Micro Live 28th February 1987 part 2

Well, you're a commercial designer, obviously used to work in limitations of budget and how much money you can spend, but at Imagina, a lot of the things were actually done as research projects. And we've got one here which is really rather nice. It's a piece of material, and it's to follow it as it's lifted up by the corners and shaken, and as it's hung over various objects.
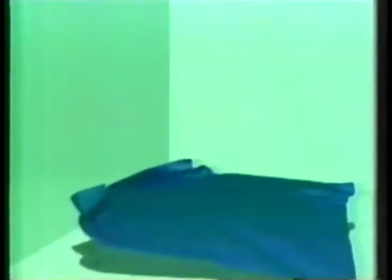It's actually mathematically working out the lines of each of the threads and then contouring between the two of them.
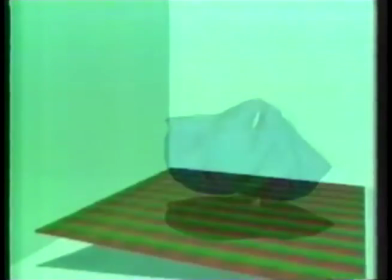It's very realistic. What do you think to it? I think it's a wonderful piece of research, and it's an amazingly clever piece of work.
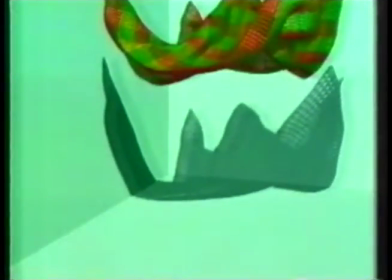In fact, I could have used that very thing 2 months ago, I must say, on a commercial for a soap powder that we were involved in.
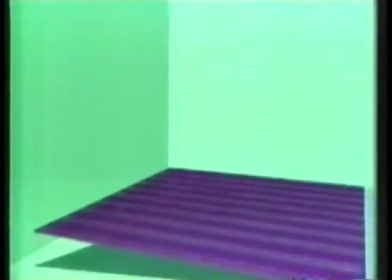But we had to, in the end, use a model because there was no way of doing it. But I'm very interested to see that. Yes, it's very nice. Look at it shaking. Very clever piece of work there. Well, we've got another one here. It's really quite interesting because it's from the opening title sequence of Labyrinth, which is a film just been released in London.
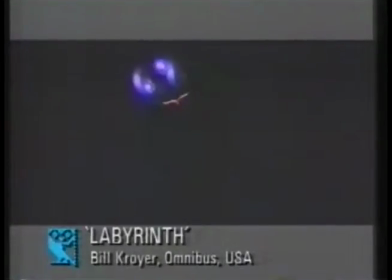And it's done by Bill Croy, who's an ex-Disney animator. And what they did was did the complete rules for one complete wing flap on this owl, and they worked it out on a wireframe model. And then they went into great detail, almost every feather on the owl, to produce a very detailed effect of it flying.
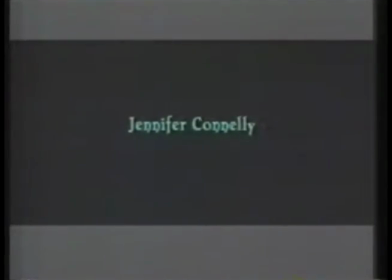And they could view it from almost any angle and make it fly in any position that they want it to. And the sequence coming is very, very detailed. Very nice piece of work. What do you think? Well, I mean, it is an amazingly clever piece of work, there's no doubt about it. But I find myself asking the question, why is it there? I mean, as a director, that's my job. Why? And I have to answer it as saying, well, why on earth didn't we shoot a real owl? I mean, what's it doing that's special? If you really I wonder if they really can actually make it land like the owl at the start of Micro Life, yes, for example. Well, be a bit more relevant. Well, perhaps the most obvious living creature is the human being, and people have been trying to imitate that.
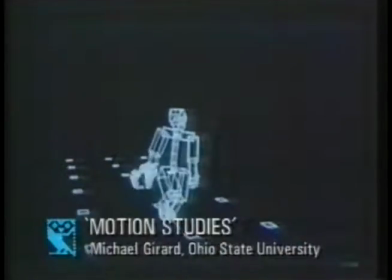And this is a rather nice piece of computer graphics where the movements are very realistic.
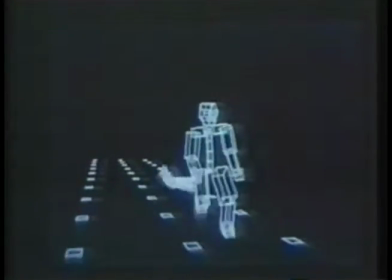Yes, this is a really difficult problem. Computer animators for a long time have been trying to solve this.
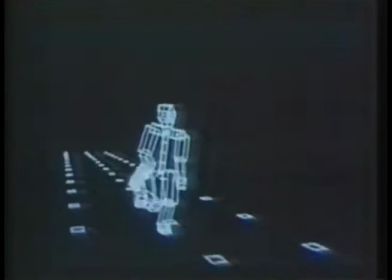This is to be viewed purely as a piece of research.
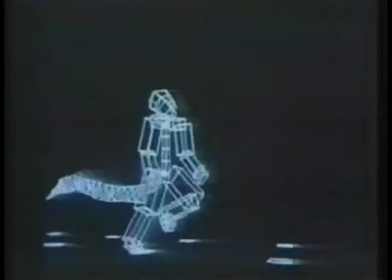And it's about the weight being distributed on the body and making it look heavy and solid.
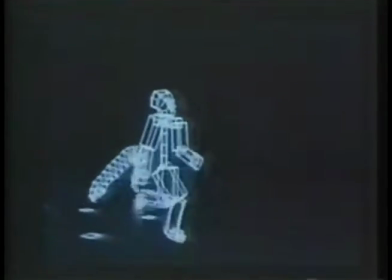Heaven knows what it's pulling. No, it's strange, that.
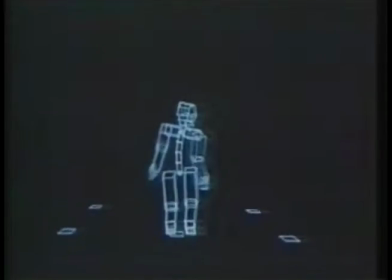Yes. Look at that jump. Very realistic. But again, we have a job that we need to do, which is going to need that kind of research. Well, John Lasseter was a young designer, a young graphics designer at Disney, and he was very successful at Imagina, in fact. This is one that's quite nice. It actually shows a bee, and he brought this was done in 1984, as a matter of fact, but it brought into some of the techniques he'd used in Disney,
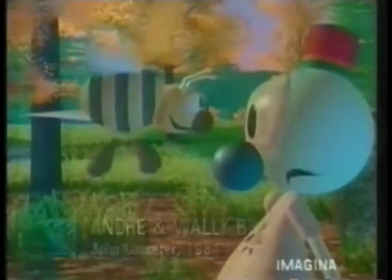where he blurs the actual image on a computer to make it look as if it's moving extremely fast.
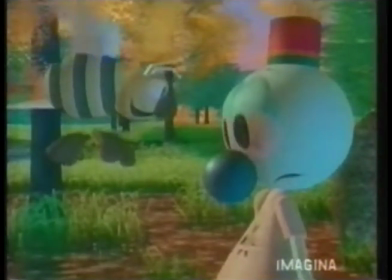Well, here's a technique that's used sensibly. I mean, you need those wings to flap, and that's the way to do it. It's a charming piece of work. Well, that won the overall third prize, and it's full of Walt Disney techniques. But John Lasseter also won the first prize with an amazing piece of film,
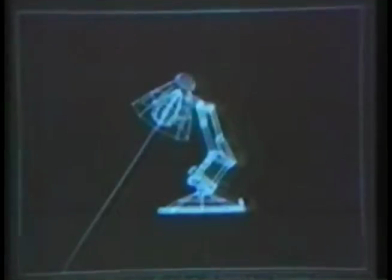and we actually have some of his working drawings, actually, as they were run live on the computer itself. And you can see this is the original character, this angle-poised lamp. Yes, right. You see he's sort of developing the character. Here we have just the angle-poised lamp. Those are the movements he can make at that point.
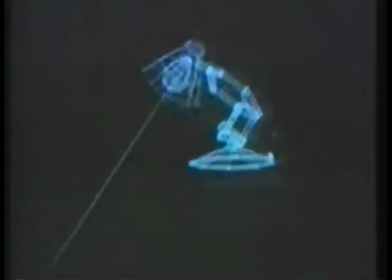That's right. But now we start to see it become a character. That's really terrific. It feels heavy, and it feels very weighty, doesn't it? Now he's got to put a story and develop those characters, and we actually have a clip from the final winning entry. It really is a superb piece of graphics.